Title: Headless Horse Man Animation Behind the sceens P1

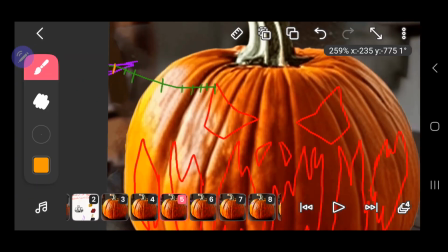(0:01)
Alright. Hello there, everybody.
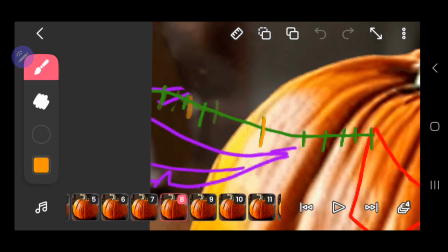(0:07)
So here I'm working on this Headless Horseman animation.
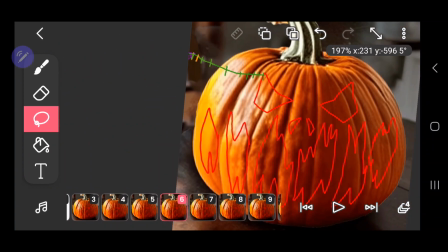(0:13)
As you can see here, I already kind of drew in what the face is gonna be.
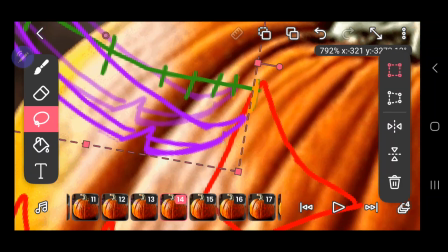(0:21)
And I wanted to like make it carve the pumpkin.
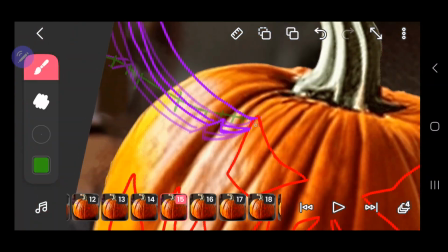(0:25)
So I made like a little green dash line to show the spacing of how I want it to come in.
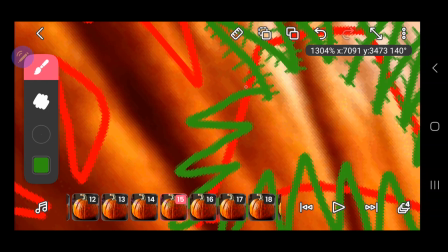(0:34)
And then I had this first thought of like making it actually look like it's cutting into the pumpkin like you would traditionally do it.
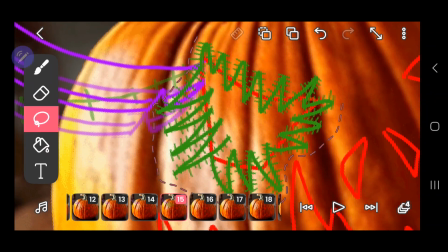(0:42)
But then and whatnot.
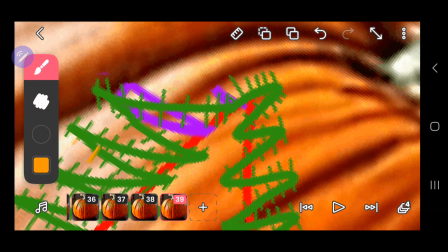(0:46)
Then I realized how much this was gonna take after going through it all.
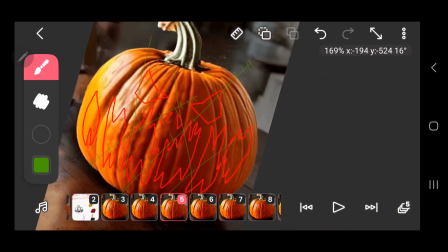(0:53)
So I decided to get rid of that and make a bunch of
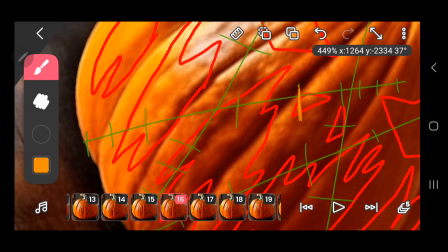(1:00)
slashes through it to make it, I guess, a little more animated, inspired of just a whoosh, whoosh, whoosh, whoosh,
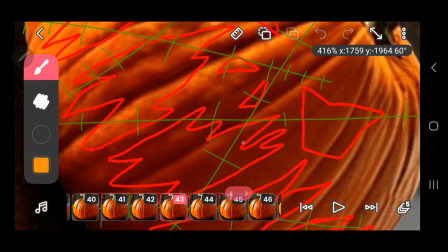(1:08)
really fast sword action coming in, and then everything falls after it
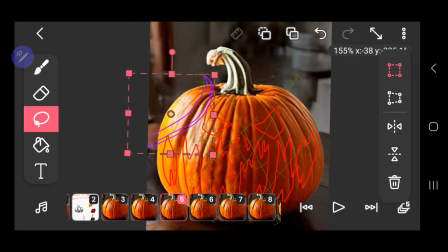(1:18)
to kind of show how fast the sword was moving, you know, and whatnot.
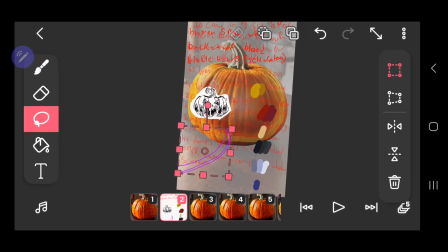(1:25)
And I like to show for each frame, I like to do a little orange line of where the sword should be
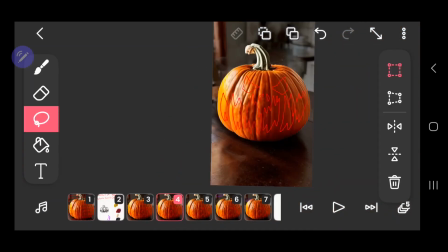(1:34)
with each frame, so I can also see how fast it's moving and if I need to speed it up or slow it down.
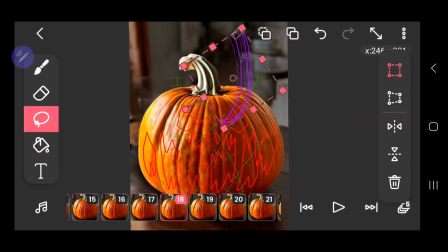(1:42)
And for this instance, I had to actually speed it up, so I had to take out a lot of
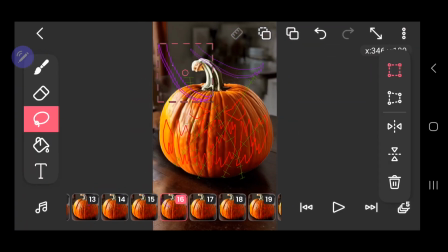(1:48)
extra dashes in the middle and like slow it down.
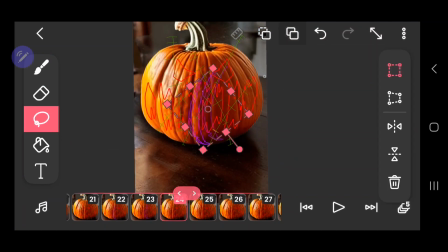(1:56)
So how do I explain this? For instance, a lot of the dashes in the middle of the lines I had to get rid of and then
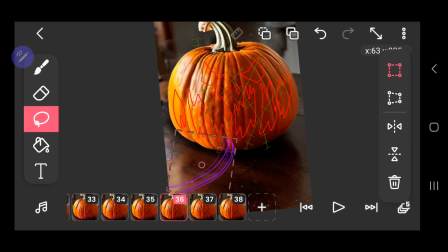(2:05)
add some more dashes at the end and beginning of each line
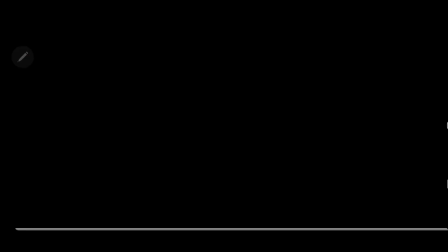(2:11)
to kind of slow it down so that it can change directions and speed back up again.
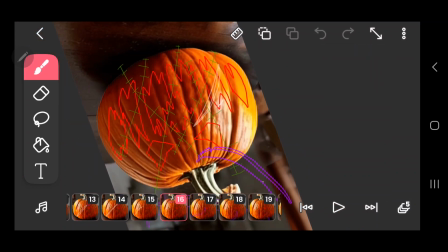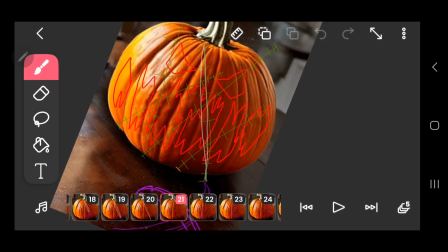(2:23)
And whatnot. And then here I'm kind of drawing the, I guess, the whooshing lines to kind of
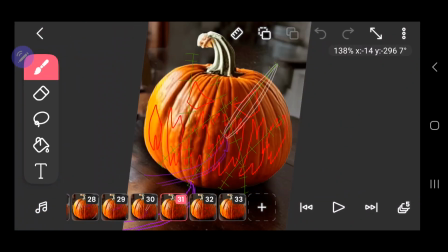(2:35)
make some sort of like effect to show what's happening and like the purpose, I guess, of the blade.
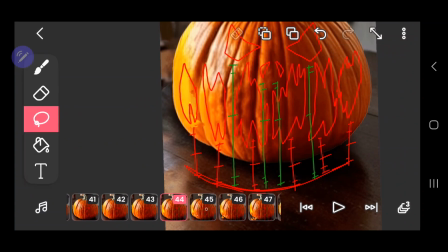(2:48)
And then here I am carving the pumpkin.
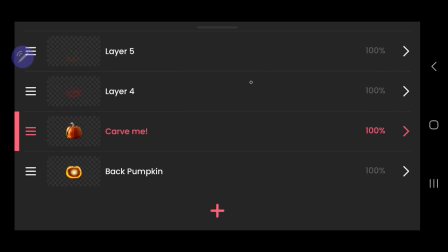(2:53)
So you can see I have the lines again to show how fast the pumpkin slices will be falling.
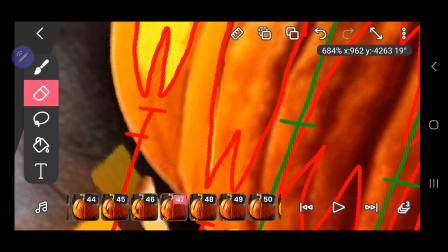(3:02)
And I would literally just cut it out of the pumpkin and make it fall to the ground.
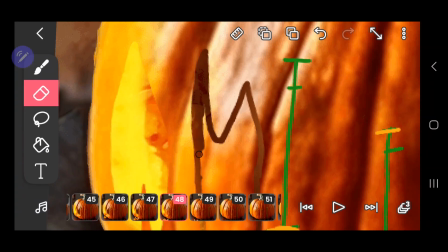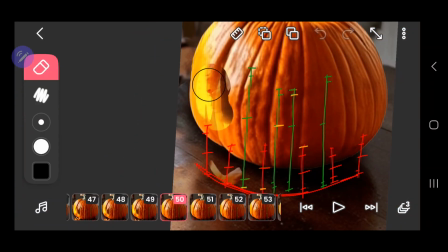(3:16)
And whatnot.
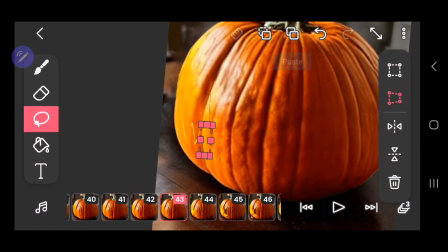(3:21)
So this was a little hard to keep it clean and consistent
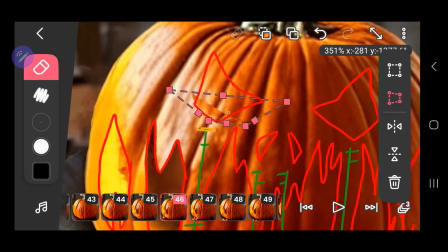(3:26)
because I would have to like re-cut it out over and over again, which could cause the lines to vibrate a little bit.
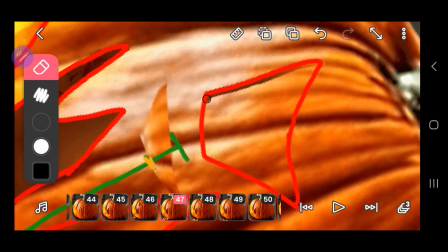(3:35)
But it did come out really, really well.
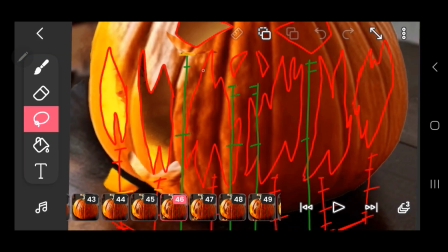(3:41)
And during this animation process, I forgot to add in something that I wanted to add in, which was like all the,
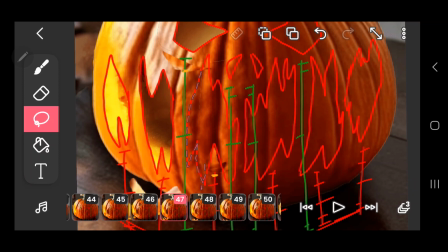(3:51)
I don't know, like the thickness of the pumpkin. You know when you carve it, it's like super thick and it's got like that bright orange walling on it.
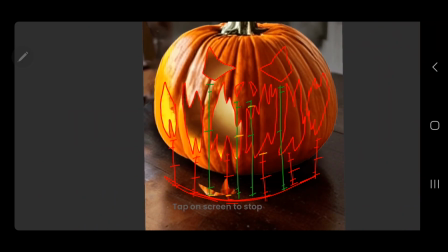(3:59)
I forgot to add that onto the slices that fall down, so it just looks
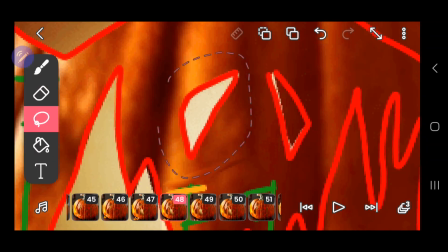(4:08)
like the pumpkin is a
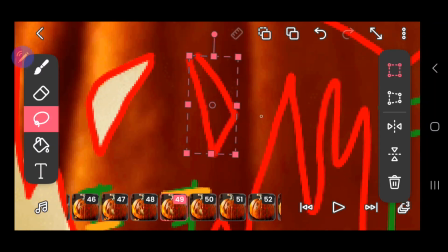(4:12)
cardboard cutout.
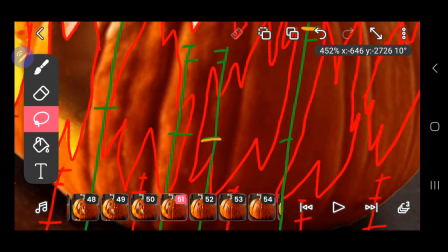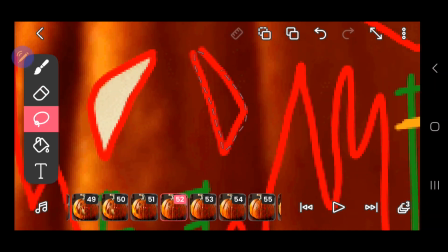(4:20)
But I think it still gets like the idea across that it's been carved and the pieces are sliding out of it
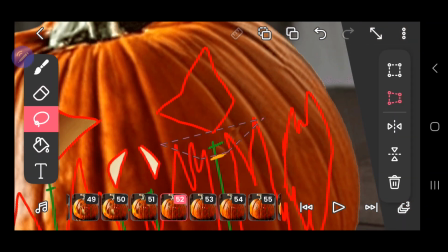(4:30)
and whatnot.
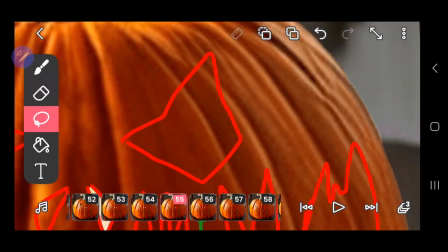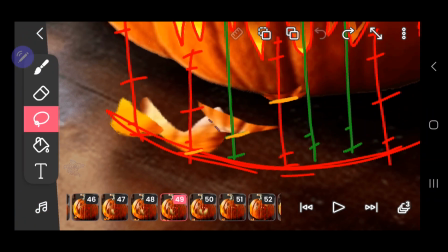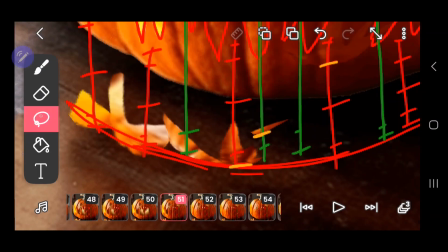(4:45)
Here I'm starting to add a little bit of like effect with the slices,
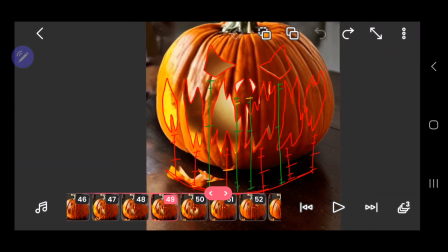(4:52)
so whenever they hit the ground they could bounce or roll a little bit so it doesn't just flat hit the ground and stop,
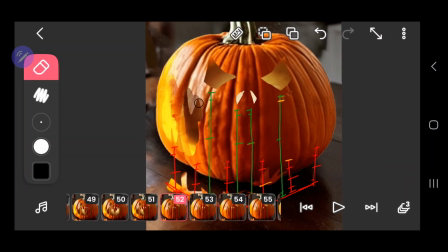(4:59)
you know, it's a little unrealistic. So I made them move a little and settle down, one might say. And then here I'm simply just catching up with the rest of the pumpkin,
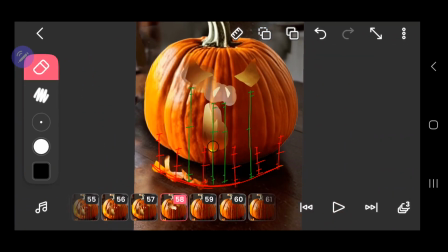(5:22)
adding in where all of it has already been cut out and whatnot,
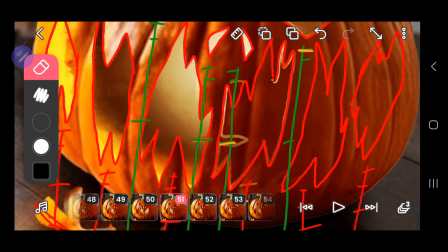(5:28)
making it a little consistent looking to the best of my ability.
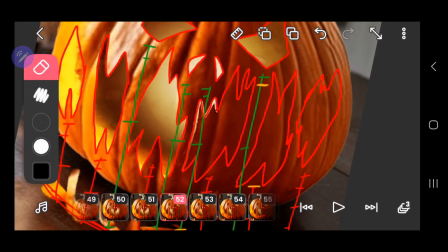And whatnot.
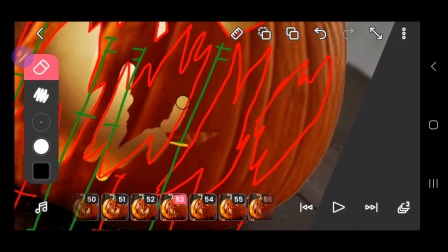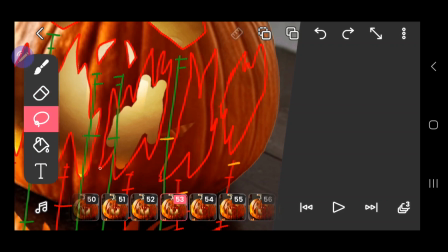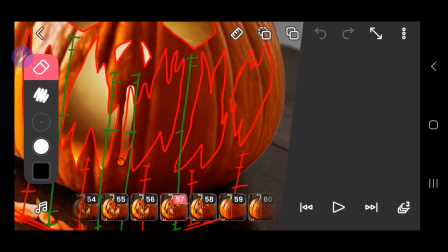(6:01)
I would have kind of wished that I made the slices on a separate layer.
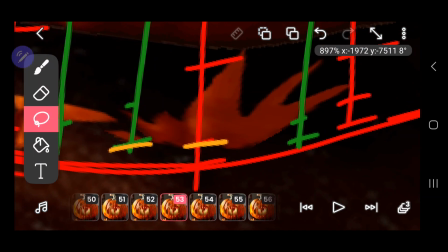(6:07)
That would have made it a lot easier to move around them and actually move them
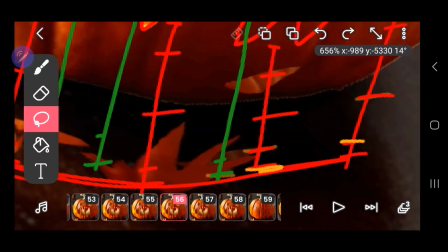(6:14)
instead of them being on the same layer as that pumpkin.
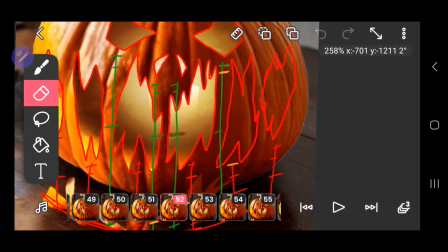(6:20)
So I had to work around that a little bit. But nothing too bad.
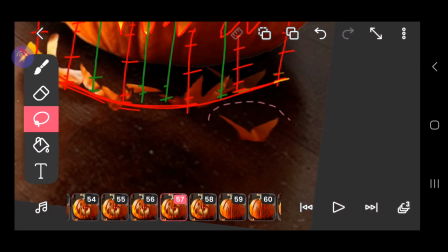(6:26)
This was a very simple process that I did.
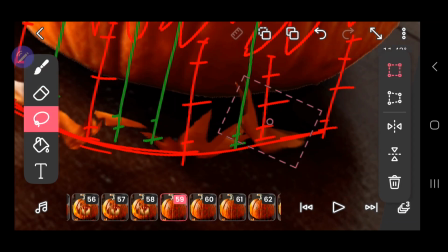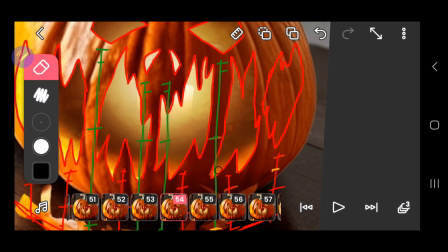And whatnot.
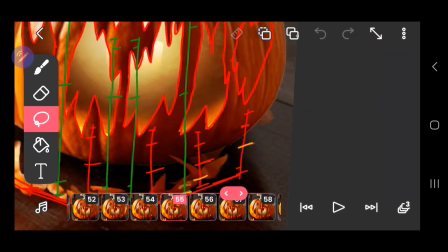(6:44)
I also started using the lasso tool to cut things out because it was a little more sharper on the lines and edges than the eraser,
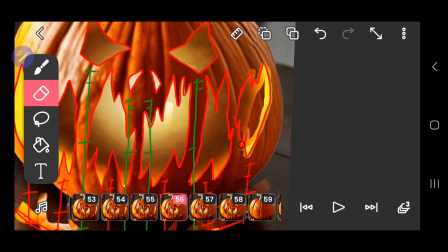(6:52)
which is, you know, a circle. Not like a fine line or anything.
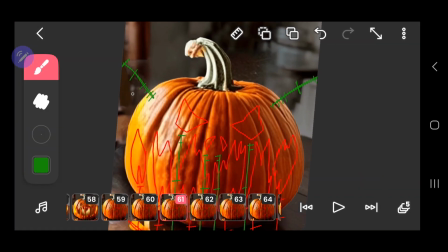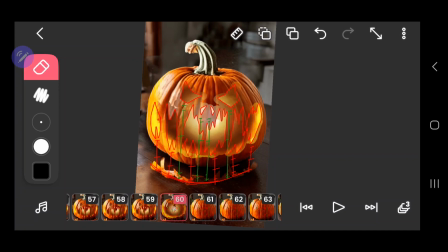(7:04)
And then here, I was getting ready to start animating the hands, so you could see those like weird lines on the side of the pumpkin that make it look like it has ridiculous antennas,
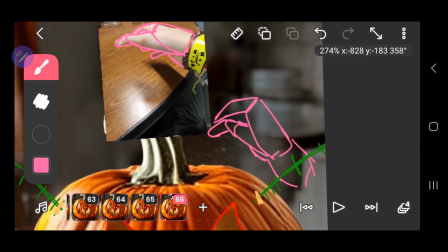(7:18)
I guess. And then here I did, yes, a photo reference of my actual hand,
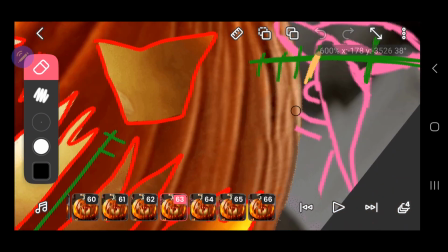(7:26)
so I kind of took a picture of the angle of the hand I want them to kind of like grab the pumpkin,
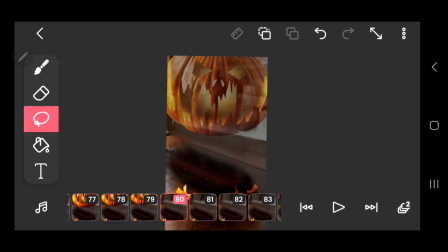(7:34)
and just simply tracing my hand can help me get the idea of how
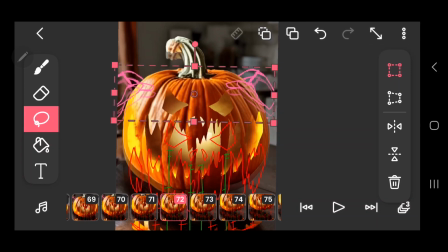(7:41)
a hand needs to be drawn, and then I can draw it separately down and whatnot.
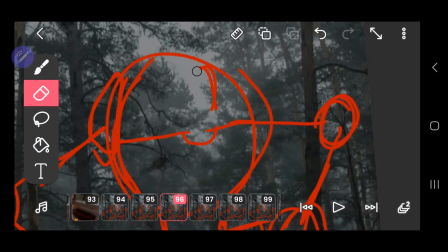(7:50)
And then I simply just copied and pasted and
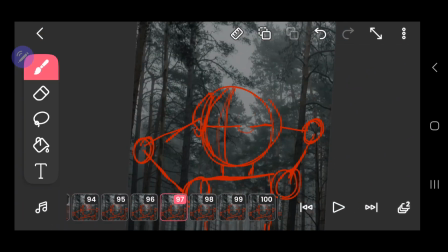(7:56)
flipped it for the other hand, making them identical and whatnot. Here is the second cut of where I wanted to have the Headless Horseman like pick up his head and then twist it on his body.